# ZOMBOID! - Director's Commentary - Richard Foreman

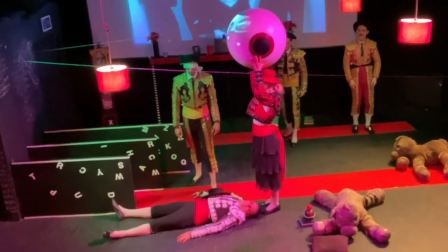7:58 By this additional element, on my part at least, I was able to change the focus of each tableau
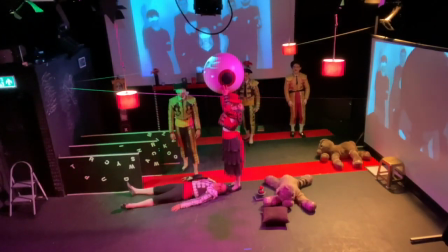8:07 depending on how I was feeling about it.
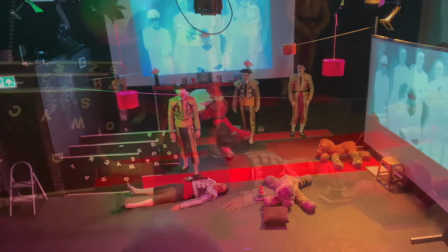8:09 And similarly for the actors, it meant that they were having new experiences each night with these lighting changes.
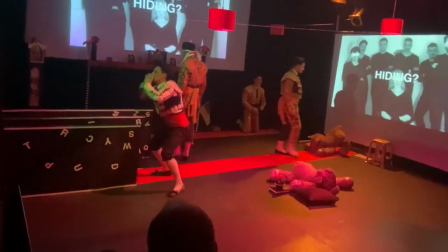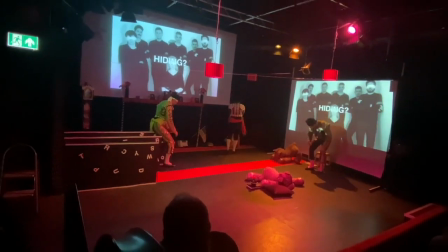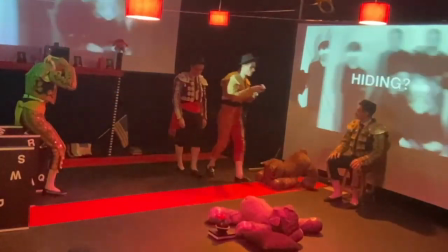8:27 In terms of how the actors were taking their cues, it was an enormous achievement in concentration on their part,
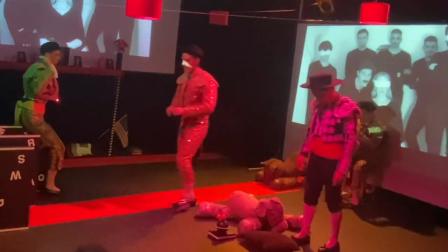8:36 in being absolutely in tune with both the soundtrack and the visuals on screen,
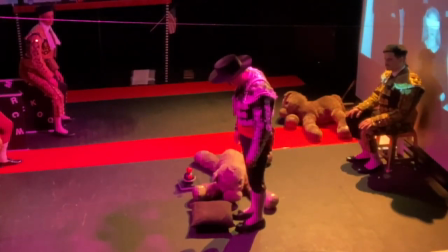8:44 as it alternated between those two things for their cues.
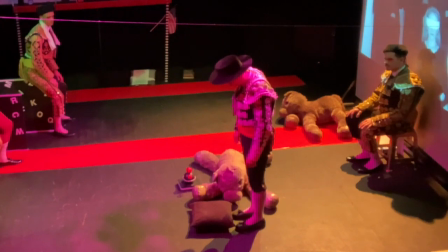8:50 So occasionally it would be an on-screen cue they were waiting for, so they have to have an eye on a part of the screen,
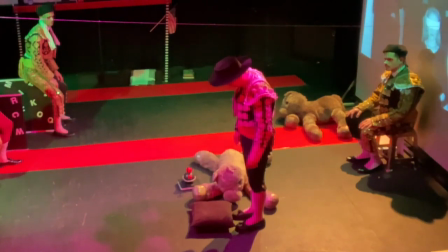8:58 or it's a sound cue reliant on timing, such as this section,
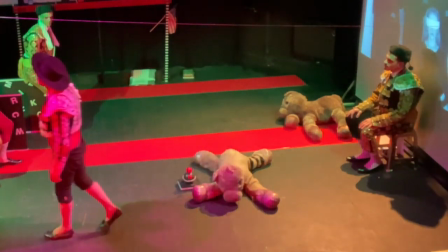9:05 where the actors are internally counting the beats between the gaps in the sound in preparation for their next move.
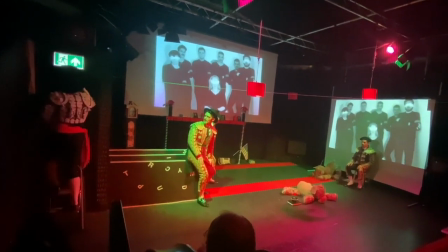9:13 It was quite a difficult process, especially I guess for the actors, because I kept changing the sound effects as we went on and making slight adjustments,
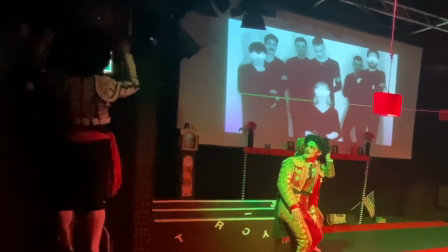9:21 so they were very patient to allow me that range in adapting the sound.
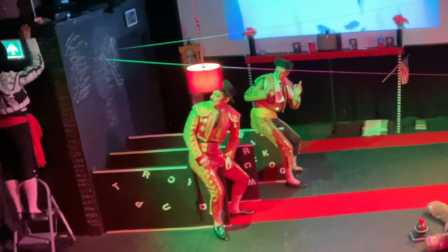9:30 And in rehearsals that's often the case. Day one we start in a certain place,
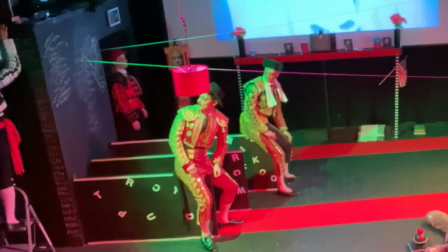9:36 and by dress rehearsal it's often changed completely occasionally,
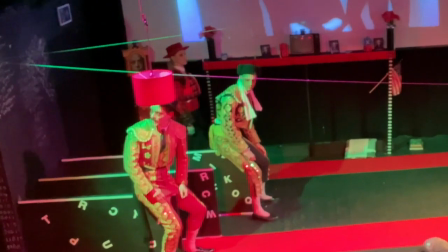9:45 as further impulses and further insights into the piece appear.
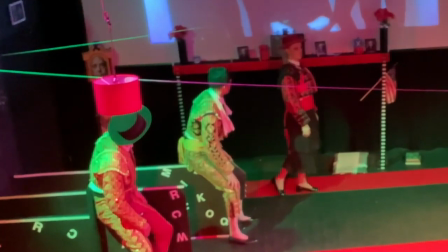9:50 And I welcome contributions from the actors too in rehearsals, of course, to make recommendations about adjustments and shifts
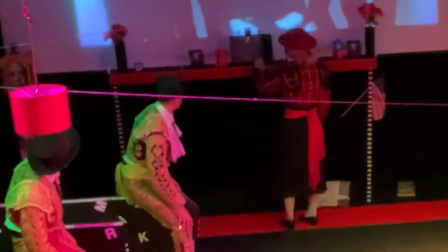10:00 And so that happened throughout the whole process, even up to the dress rehearsal.
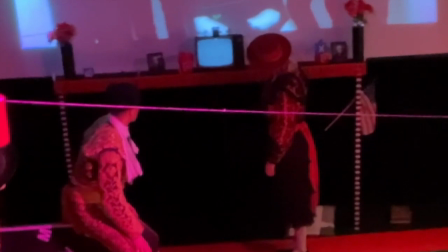10:06 The stage space is fairly simple in this production.
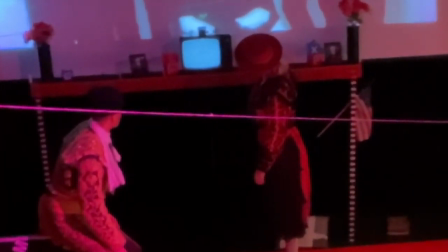10:11 There are 3 partitions at the sides, which
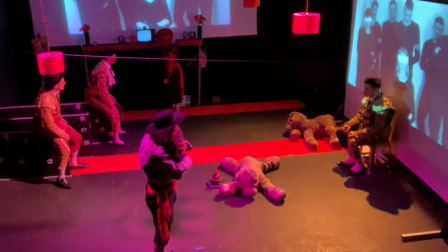10:17 kind of represent pens or horse stables, bolting out of the stable and charging into the race.
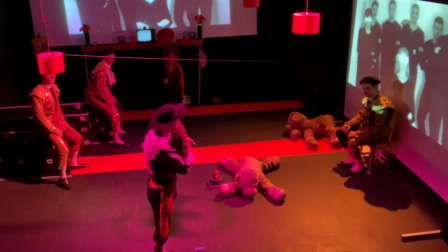10:26 There are 3 TVs that you see throughout the film on there at the back,
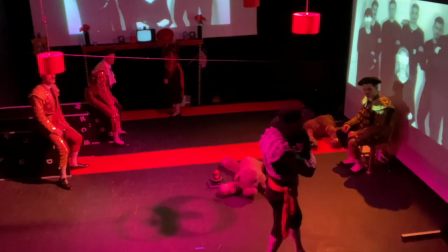10:33 which just produce white noise on screen and in sound.
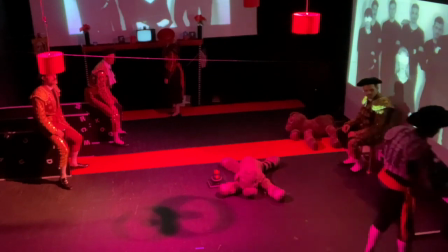10:39 And they are almost portals into a different world.
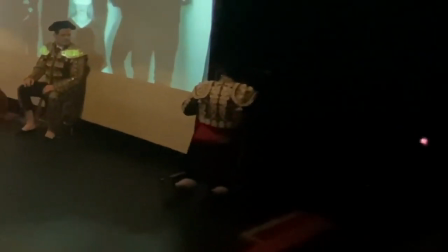10:44 If these 5 people were trapped inside this space, they're like windows to the outside world.
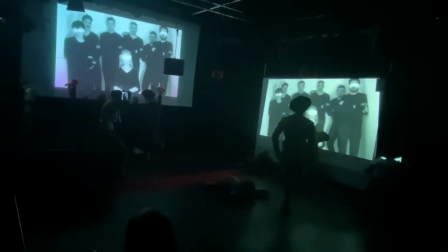10:57 And I thought it was quite a nice visual effect. Again, that was a change fairly late on.
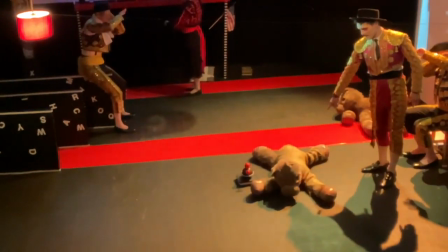11:02 We were going for light boxes up until about 3 or 4 days before the final rehearsals,
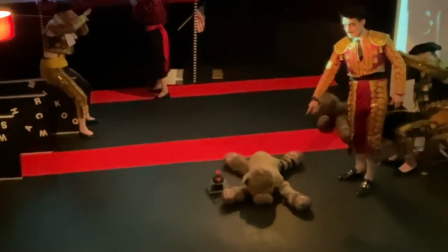11:09 and then we swapped it out to televisions.
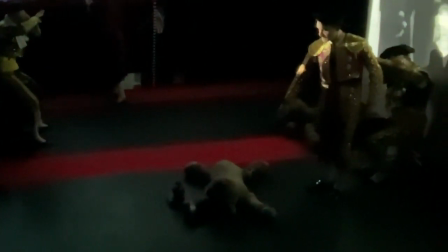11:14 And the TVs, they represent escape from this world.
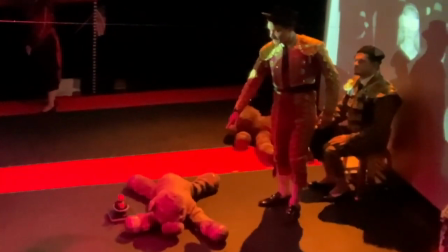11:20 In terms of the other elements of props and furniture, it's playground-esque.
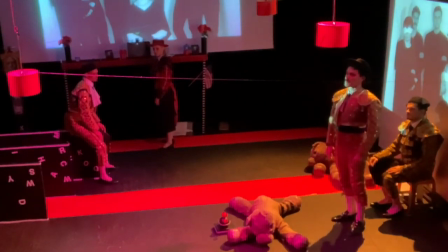11:28 So there's lots of toys, lots of letterboxes, a cube, what are they called?
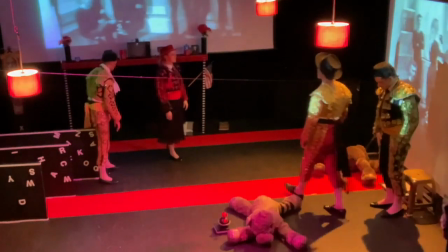11:36 Cubes with letters on. So it's infantile, and that this group of people are inhabiting this playground space.
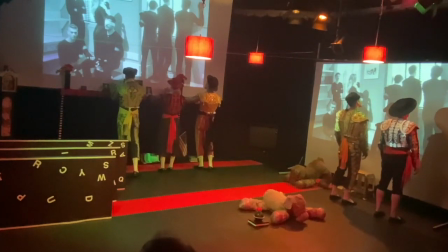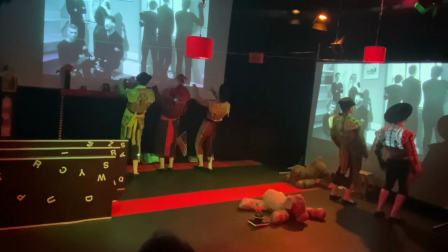11:49 Again, there's the mirroring of the film image and the stage image here, as the film characters look out into the outside world.